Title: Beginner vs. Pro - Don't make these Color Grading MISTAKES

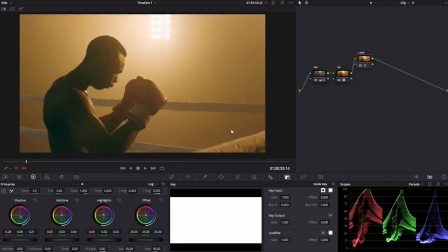[12:04]
So the next big mistake that I see a lot of beginners make, and this is one that I've been making for the longest time when I was just starting out with grading, and this is one of the bigger ones I would say,
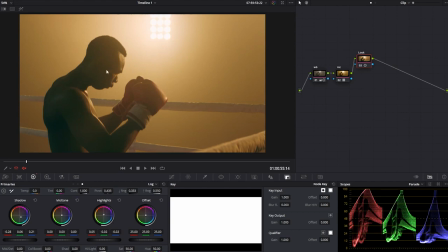[12:17]
and that is not having clean blacks. So what I mean by that is if we look at the black areas on the image, on the shadows, you can see they have a very strong tint in this image. They look green, kind of like bluish, and they're also very lifted.
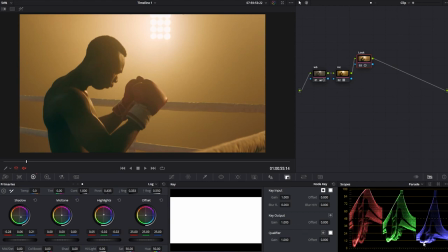[12:35]
We can see this by looking at the scopes over here on the right side. You can see that the shadows are pretty lifted, and then also the red is quite down, which means we have a lot of blues in there. Then the blues are kind of down. It's just not looking right.
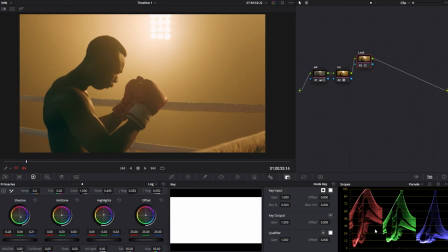[12:53]
Not on the scope and not with our eyes. And having clean shadows that sit on the right point on the scopes is really critical to having beautiful and clean and professional looking grades.
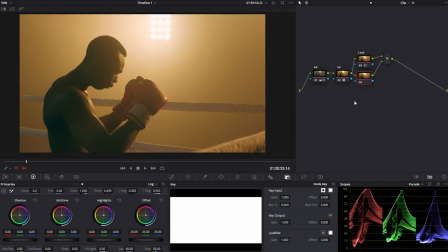[13:06]
So the way to fix that is I'm going to create a parallel node using Alt P. And then first off, using my log wheels, I'm going to go into the shadows and just start bringing things down until it kind of hits that 0 point.
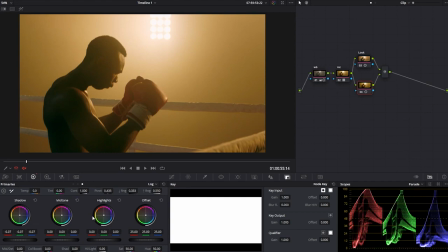[13:23]
So somewhere around there, and then we're going to get rid of that green tint. And there's a few ways to do this, but that's just the easiest way and the one that I find myself using the most,
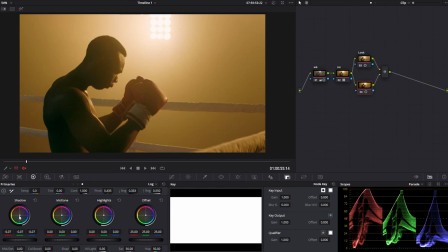[13:37]
and that's by going to our shadows wheel over here and then pushing in the opposite direction of our tint. So we have kind of like a greenish bluish tint, so I'm going to pull in the opposite direction, which is red or like magenta.
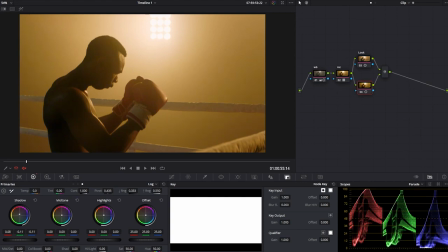[13:54]
I'm just going to look at the image while I play with this to get just the right color and the right amount. So maybe something like that looks kind of cool.
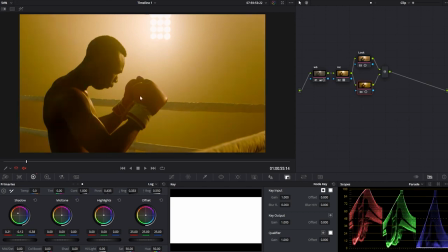[14:10]
So that's before, and this is after, and you can see how that really helps the grade look a lot cleaner. And then if you think we went too far, we can always bring the entire key
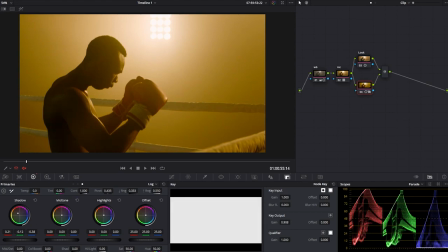[14:29]
kind of down, or we could also just go back here and raise the shadows or do whatever. But this is looking way better now, and you could have some tint in the shadows, that's fine. That's something that you can choose to do with your grade, but just the
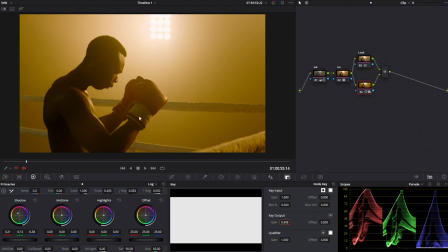[14:49]
darkest blacks should usually be clean as a general rule of thumb. And with this adjustment, we're affecting a lot of the shadows. So if we wanted to only affect the darkest darks of the image,
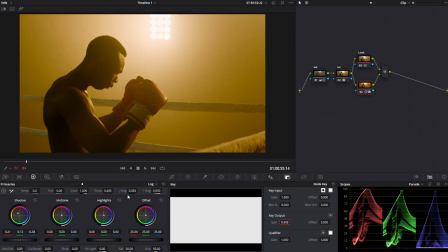[15:06]
then what we could do is go into the low range over here, and then just kind of control that. And you can see if I pull this all the way down to 0, then we're not affecting any of the shadows. And as I start pulling this up, we're affecting more and more of the shadows.
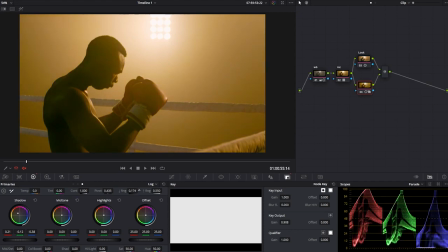[15:25]
So if we have this quite low, then it's affecting only the darkest parts of the image. And as I go up, it's affecting more of the shadows. So this is an important slider over here, this low range feature.
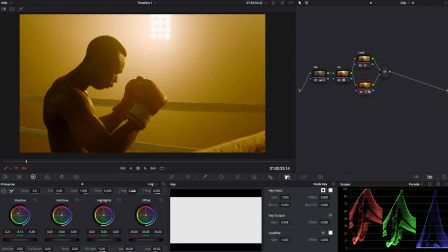[15:40]
It really helps you control just the exact tones that we want to be affecting. So that's looking much better.
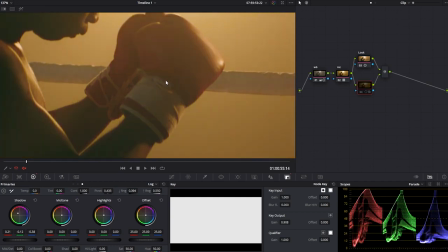[15:48]
If I go like zooming into his gloves even, you can see how before this looks kind of dull, it's kind of washed out.
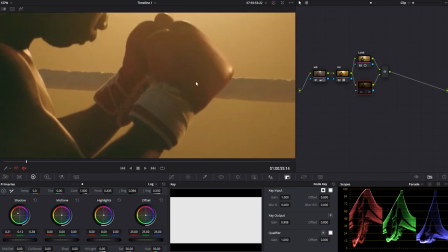[15:57]
The details are kind of gone in a lot of these areas. And when I bring this back on, it just gives it a lot more detail.
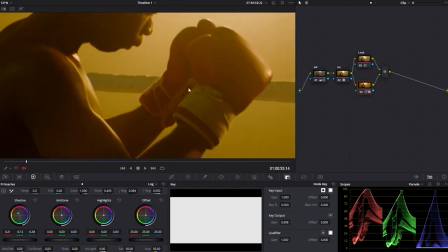[16:08]
It looks much crispier, it's not washed out, and that's really something that a lot of beginners overlook.